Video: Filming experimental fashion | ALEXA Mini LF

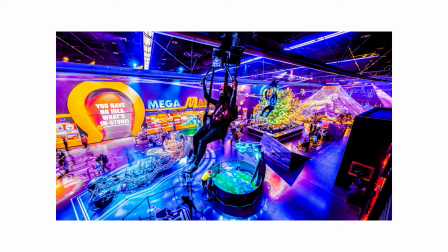7s
How's it going, guys? I'm Robert from Machado Visuals, and I want to do a quick breakdown of some content we recently shot for Area 15.
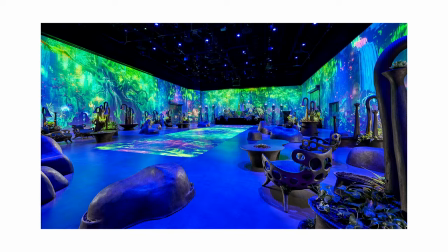13s
For those that don't know, Area 15 is an event venue here in Vegas that offers a bunch of different art installations and experiences, and we were actually filming some content to promote one of their upcoming events called The Secret Garden,
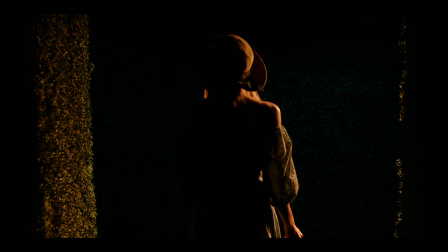25s
and here's a little bit of what we came up with.
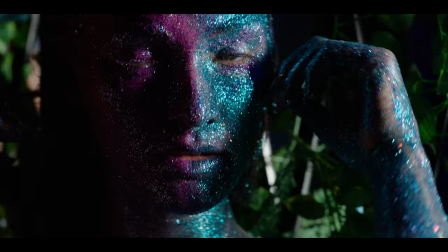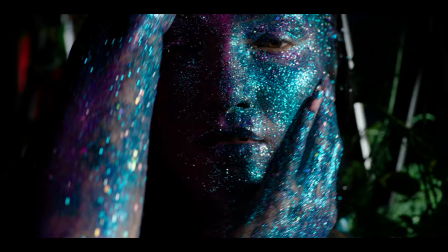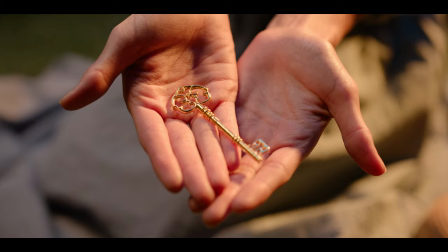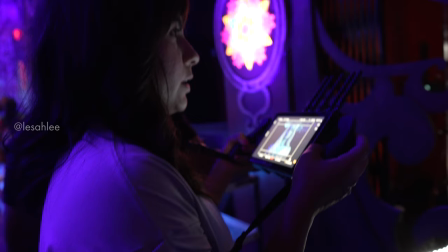65s
I teamed up with my good friend Leslie and the idea was that each look would have a specific elemental theme that our talent would portray. For camera we used the Mini LF and shot 4.5k open gate with the Tokina Vista Primes.
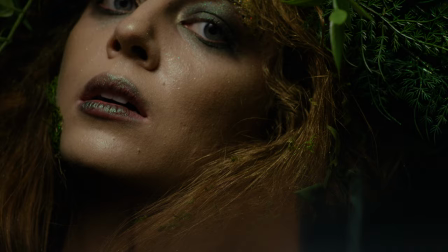78s
Since we were just handing off footage we weren't sure what the exact deliverables were so open gate gave us the full height of the sensor
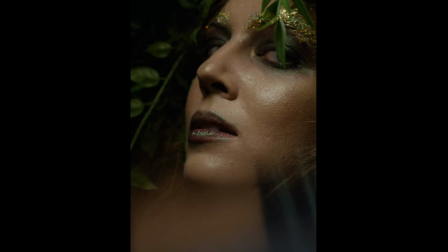84s
which is about a three to two aspect ratio so whoever is editing could have different options for social and traditional framing.
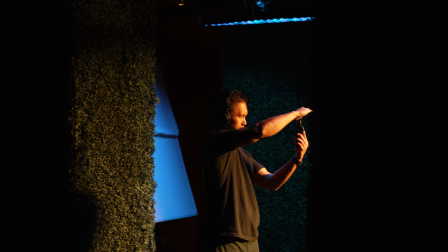91s
I rated at 1280 ISO to help our focus polar a little bit and shoot everything at a minimum of T4.
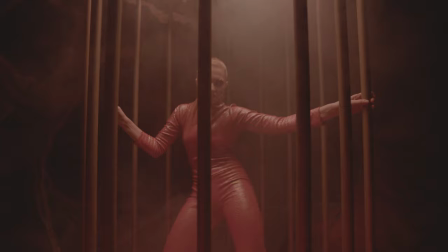96s
There wasn't really a need for a shallow depth of field and even at a T4 on large format, you're looking pretty similar to a 2.8 2.35 equivalent.
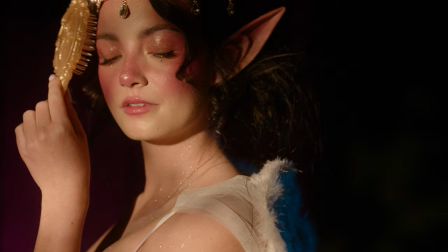104s
At 1280, the image still looks pristine with a really fine noise pattern.
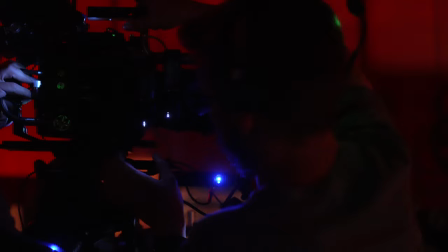108s
I knew that we'd be switching back and forth between handheld and Steadicam, so I prepped the camera with that in mind.
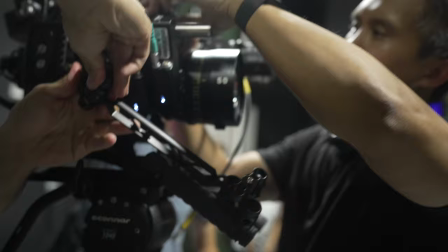115s
Our Steadicam op, Logan had his own stabilizer plate that worked with his sled, so all we needed to do in between setups was to remove the EVF,
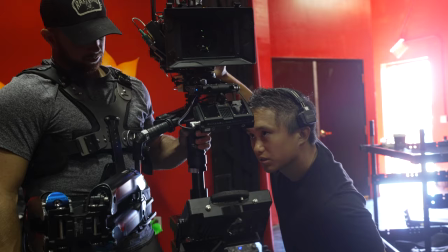122s
which was super easy because of the new CoExpress cable that you can just unplug whenever you're on Steadicam.
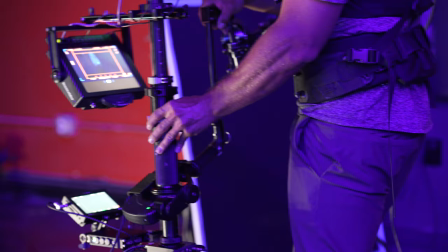128s
And we still had full control over the camera and playback using the function user buttons, which is super helpful whenever you're running the camera without a monitor.
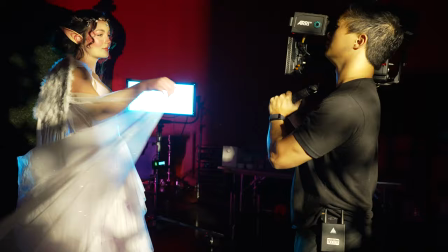136s
I mounted the power box to the top of the RAB to shorten up the camera,
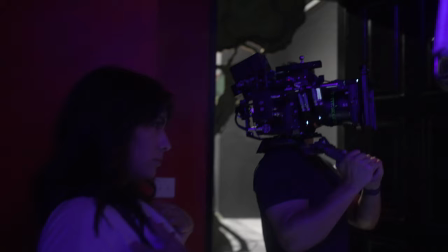140s
which was super helpful since some of the scenes were in pretty tight spaces, so that I'm not just banging the battery against the wall when the camera's on my shoulder.
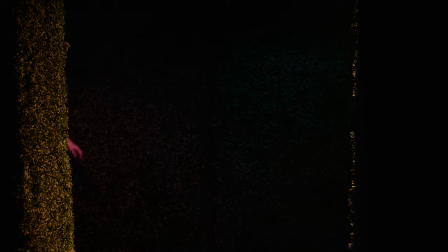148s
All right, so I want to break down a few of the lighting setups, and our first setup was a really simple shot where talent runs through these hedges and reveals a key.
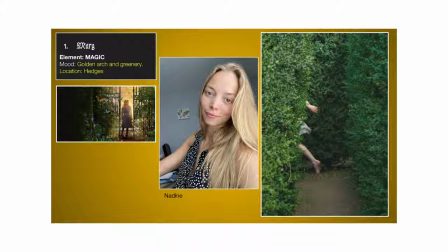156s
This was one of our visual references from the deck, and our element theme was magic.
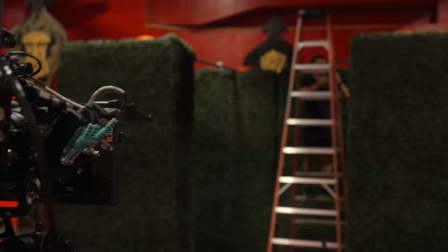162s
I think the idea was that our character is holding the key to the secret garden that encompasses all of the scenes in this video.
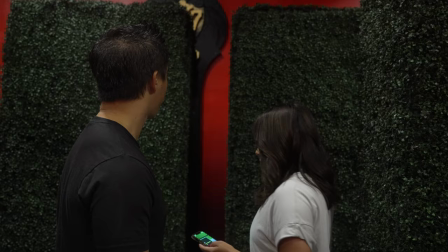169s
We set up these really massive hedges so that we could make it look like some sort of hedge maze, and I wanted a cool,
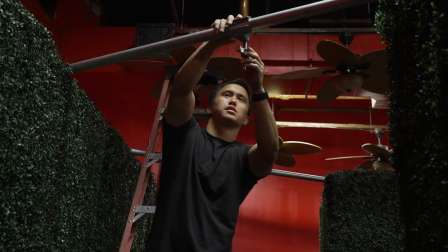175s
soft ambient from overhead, so I ended up making a little speed rail bridge so that we could hang four Asteras overhead with honey crates.
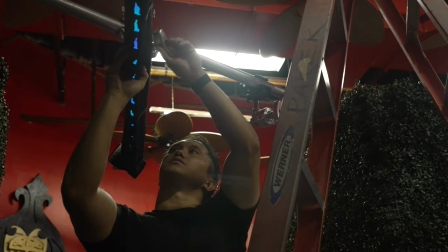182s
I put down a few bags to hold the speed rail in place and also added safety cables to the cartelinis.
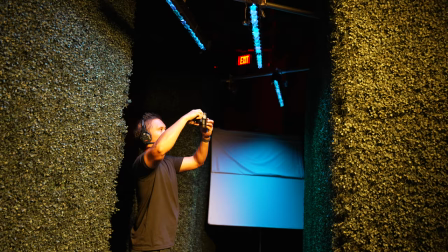188s
The Asteras were perfect for this because they were super low profile since we were hanging directly
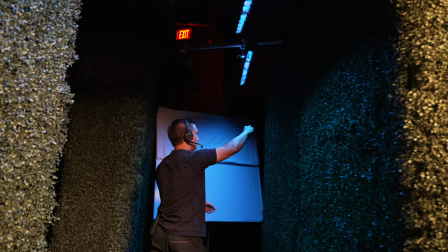192s
from the top of the hedges and they gave us a really nice overhead glow that was soft and controlled. Any other fixture would have been either too big or too heavy, so the Titan tubes were perfect for this.
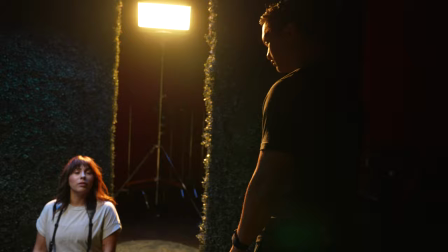202s
We also added a bare sky panel as a warm, sharp edge, and once we blocked out the action,
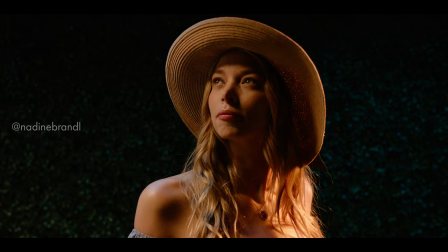207s
I made my own little lighting cue on the Astera app to turn one of the titans into a warm key as Talent hits her mark.
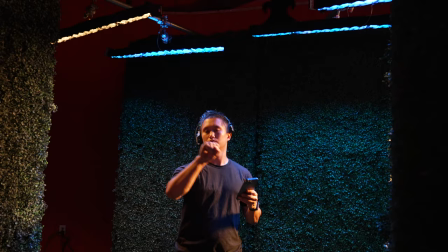214s
Now, I'll be honest, I love using Asteras, but their app is mildly infuriating at best. It's a decent way to quickly control multiple fixtures, but getting there is sort of like using a pencil with a really shitty eraser, so when you start erasing, it just starts smearing everything everywhere. But needless to say, it's not my favorite, but it is my best option when I don't have my own gaffer with their own lighting console.
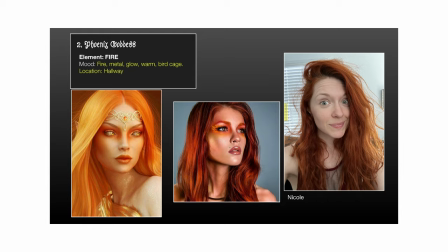235s
Our next location was this dark forest area where we knocked out a few different looks.
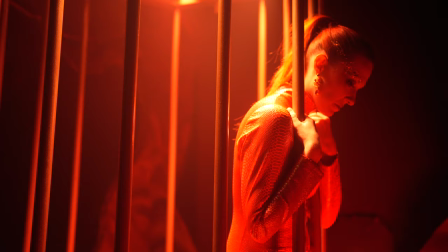239s
One of them was this phoenix look so we set up this huge birdcage and had our talent give us a bunch of looks to camera.
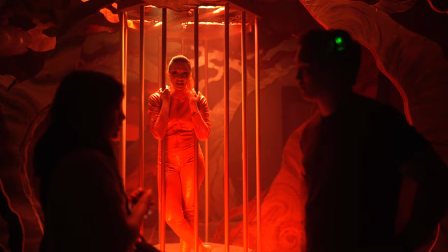247s
Lighting was actually pretty simple on this one. I just laid two esteras on top of the cage and another two on the floor to give a deep red wash.
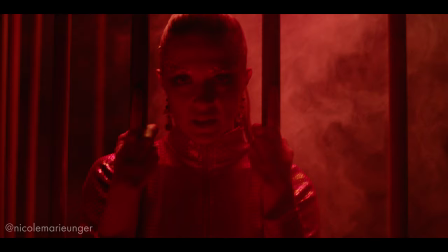254s
We did play around with the fog machine for a few to simulate smoke as if the phoenix were just being reborn,
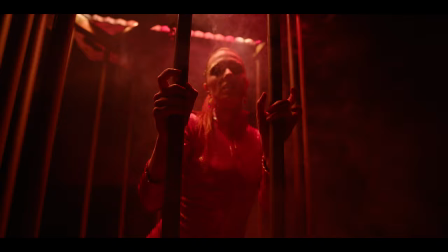260s
but it was pretty difficult maintaining consistent levels of atmosphere since it was pretty much an industrial fogger as opposed to a hazer. Fog has a much thicker consistency and dissipates really quickly, while haze is much more fine and ends up lingering for a lot longer.
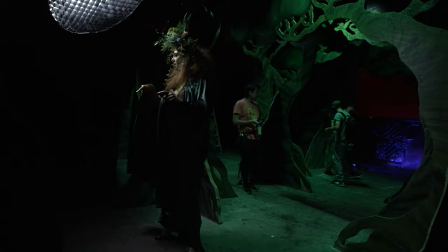276s
We also did another earthy look here with Savannah as our fawn, and our key was just a 300D with a light dome and egg crate at a little bit of a higher angle.
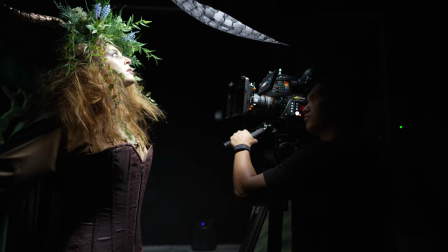284s
I set the camera to 4300 Kelvin to push our lights a little cooler and keep that moodier atmosphere.
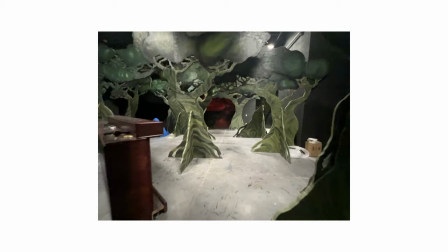290s
During our scout, we noticed these really big tree cutouts scattered across the floor, so I knew that would be a really great starting point to rig from on the day.
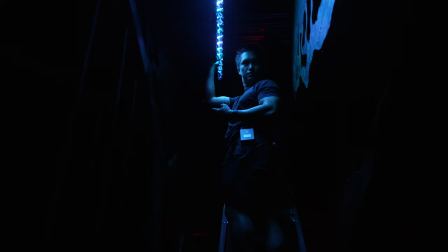299s
I ended up clamping a handful of titans to the top of the tree so that it would end up illuminating the one directly behind it.
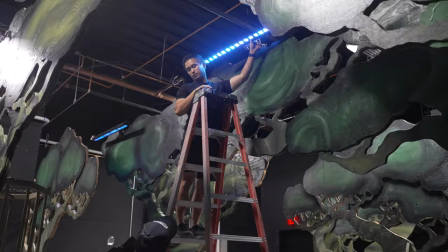305s
I didn't want to just throw up a tube on every single tree because that would just end up blowing up our entire background.
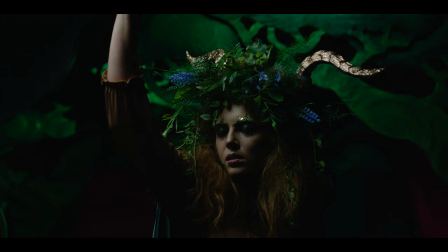311s
This way we were able to play with silhouating specific branches and maintaining contrast as well as detail in the background. The last setup I want to talk about in this video was our glitter look and the element we were showcasing was water, but really quick I want to get nerdy and talk about color. For this setup, Leslie mentioned that she wanted a pinkish magenta key to complement the analogous makeup palette.
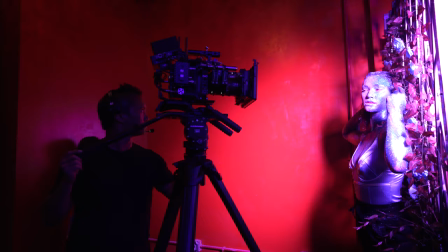333s
Alright, no problem, we have a sky panel, we can just pick whatever color we want, right? But therein lies the problem.
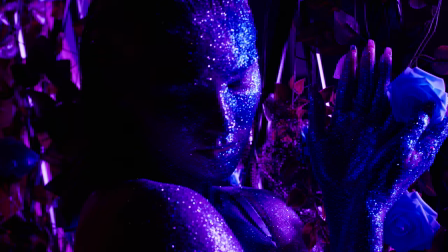340s
As we set up our shot and started rolling, I noticed something seemed off. The colors were super dull and didn't have the vibrance that I remember seeing with my eyes, and that's because when you use a limited wavelength of light, the light reflected back into the camera will more or less be the same color, just with a slightly different density.
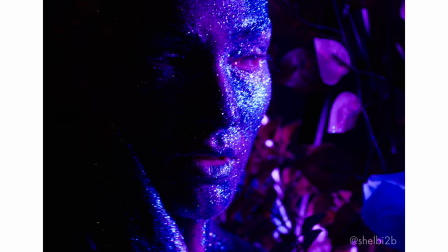357s
That's why our first take looks pretty monochromatic and more mystique than mystic.
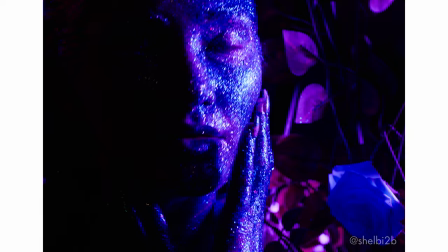361s
The magenta side of our talent's face still looks magenta, but the cyan is more of a deeper blue because it ends up absorbing a lot of the magenta light.
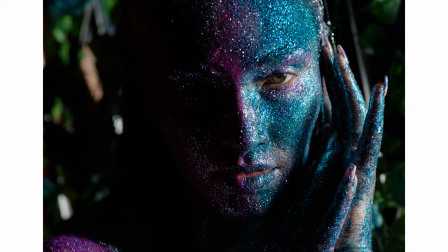369s
Ultimately, this was a really easy fix.
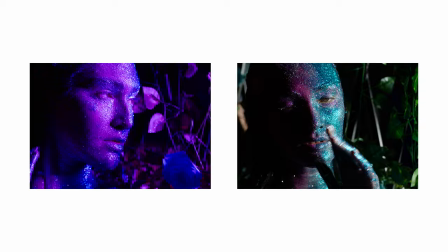371s
We just set the sky panel to a regular white light, and it instantly gave more life and tonality to the shot and was much more aligned with our makeup artist's intent.
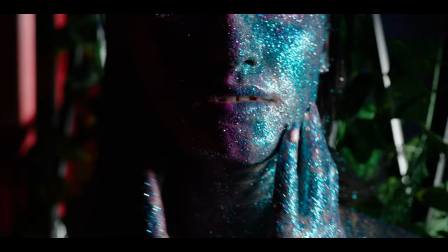So moral of the story, and this is what I always preach, just because you can doesn't mean you should. RGB lights make it super easy to just pick any color that you want to use, but that convenience comes at a cost.
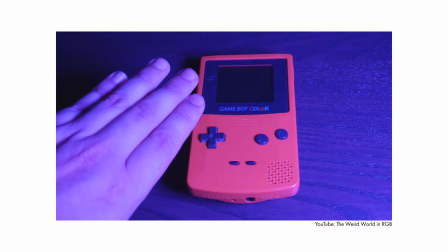398s
Usually, whatever color you end up picking will have a super limited spectral fingerprint that will literally be reflected from whatever you're putting in front of the camera. That's why I'm still a big fan of gelling lights, even if they're RGB. I'd rather start with a full-spectrum white light and take the time to mess around with gels rather than using a single wavelength to produce a washed-out color.
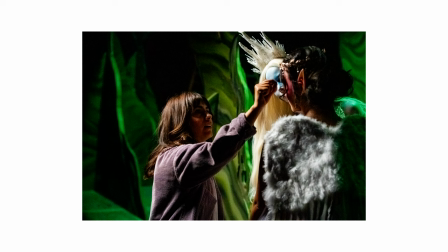418s
But that's another story for another time. Hopefully, this video was helpful in some way.
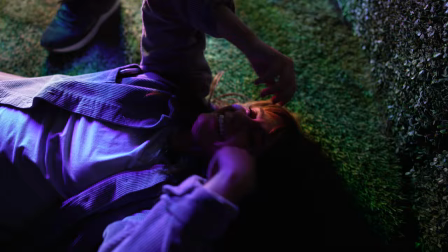423s
The shoot was a ton of fun, and it was a really nice change of pace after, like, three weeks of shooting back-to-back.
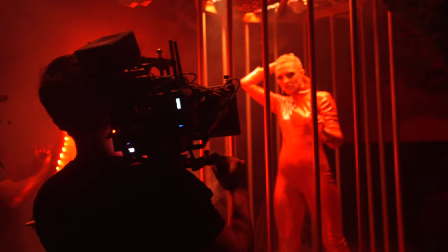428s
It's always super fun collaborating with Leslie and also meeting a bunch of new creatives.
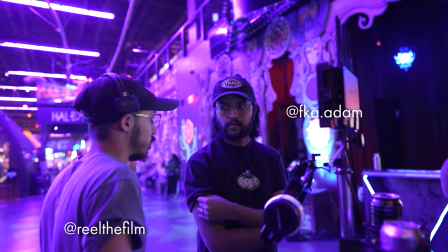432s
Shout-out to Caitlin and Cade for slaying these looks, and also to the homies that came out to help on this one.
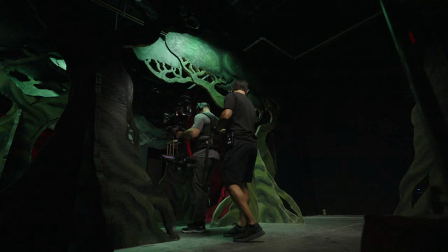438s
If you want to see more behind-the-scenes content from this shoot, I'm throwing up a bunch of extra videos over on my Patreon, as well as other exclusive content from my professional life. I've also started selling these neat little stickers that you can slap on your cart or water bottle, and you can find these right below the description. If you leave a comment down below with hashtag IsThatARed, I'll send some out to a random winner. Otherwise, if you have any questions, feel free to leave them in the comments below.
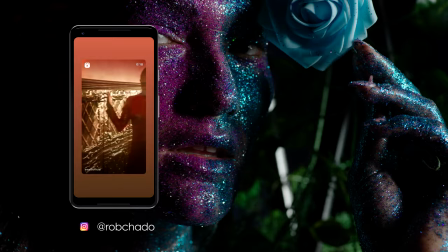462s
Thanks for watching, and I'll see you in the next one. You